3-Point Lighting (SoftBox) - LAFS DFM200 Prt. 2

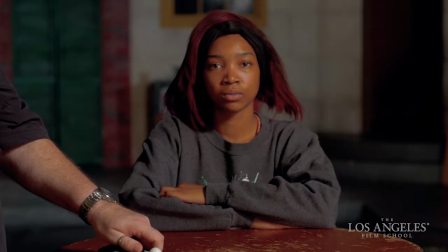(4:13)
Now what we've done is we've opened up about a half a stop by moving from this position to this position,
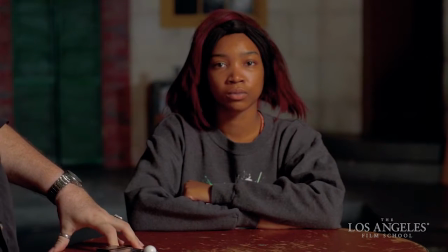(4:20)
so we might want to take that adjustment on our lenses. But you can see how we're opening it up some more on Kayla's right side.
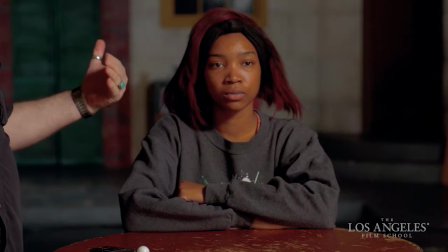(4:27)
If you like a fuller look, if you want to open up the mood or the intent of this lighting for maybe a more romantic feel,
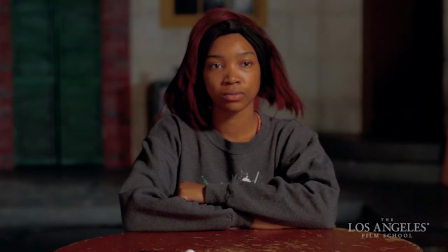(4:36)
you can do that and then lower some of the contrast by introducing a fill light. We can also add an edge light.
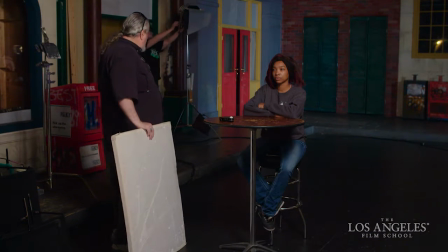(4:42)
Vince, if you'll snap your light on for me. Watch out. And pan it right a little bit.
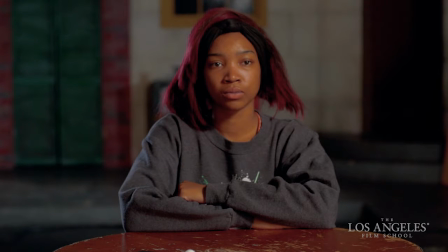(4:47)
There we go. And pull your blue gel out of there if you could, please, and any scrims you might have in there. That's good. Nope. Okay. You can just leave it lay there. You got any scrims in that thing?
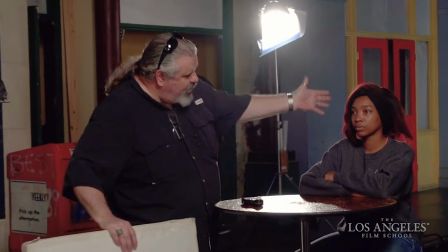(5:01)
So we can add an edge light to finish this look, and I think it's actually quite nice.
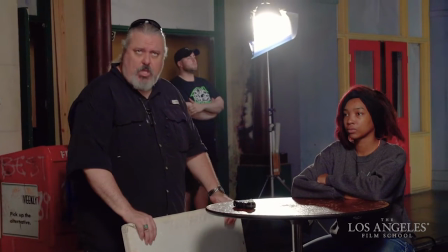(5:06)
The SoftBox is very, very manageable. It doesn't take as many people to use SoftBoxes on set as it does with hard lights.
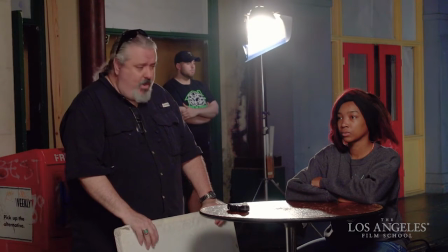(5:14)
We're not employing a lot of flags and a lot of extra diffusion frames. And this is a very quick look that we can achieve right away.
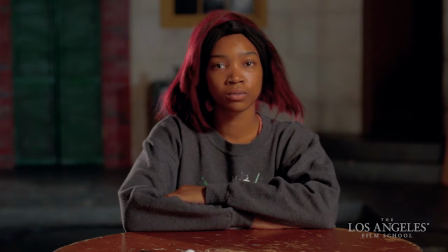(5:20)
This is also a look that we would use on interviews fairly frequently. It's a quick look to achieve with a Shamir or a SoftBox setup. And it looks nice generally no matter where you put the key light.
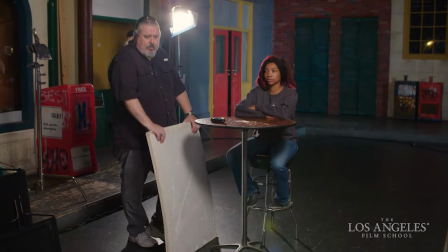(5:33)
I think I prefer it back where we were on number one, don't you? Keep sliding it over there, keep going.
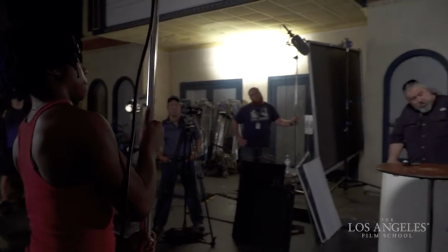(5:41)
And it's kind of nice high up, but let's lower it about a foot.
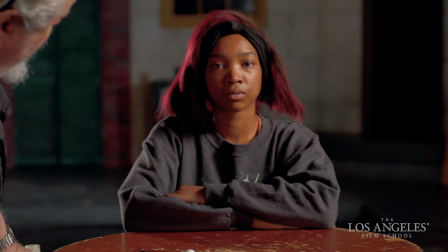(5:48)
And keep going that way. Keep sliding that way.
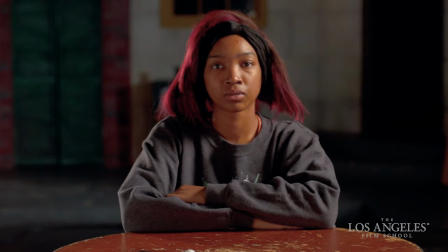(5:59)
That's a nice half-light look right there, and we can add a little bit of passive reflectance to this, or a little bit of bounce, and that kind of opens up the contrast kind of nicely.
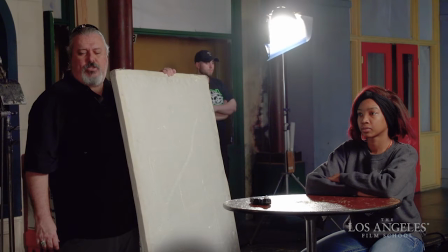(6:10)
So that's a SoftBox. That's what a SoftBox or a Shamir will give you when you add that to your fixtures.
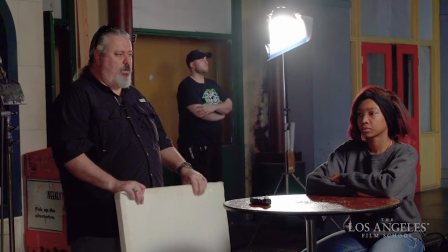(6:18)
So now what I want to do is show you another soft key light equivalent.
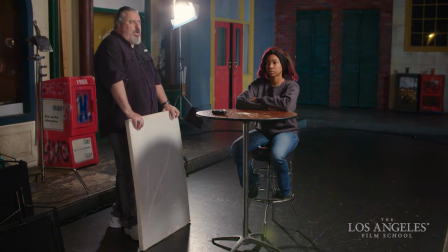(6:24)
In a photographic fluorescent fixture called a Kino Flow. And what that is a fluorescent fixture that's been modified so that the output is photographically correct in tungsten and daylight frequencies for our photographic cameras.
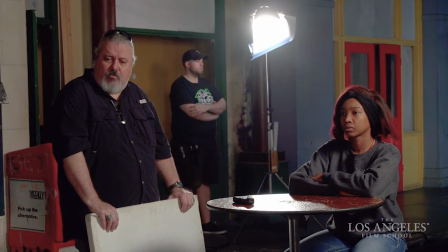(6:42)
It's a very interesting product line. It's been around for about 20, 25 years now. And it's another alternative to a soft source key. So we're going to swap this out for a Kino Flow next.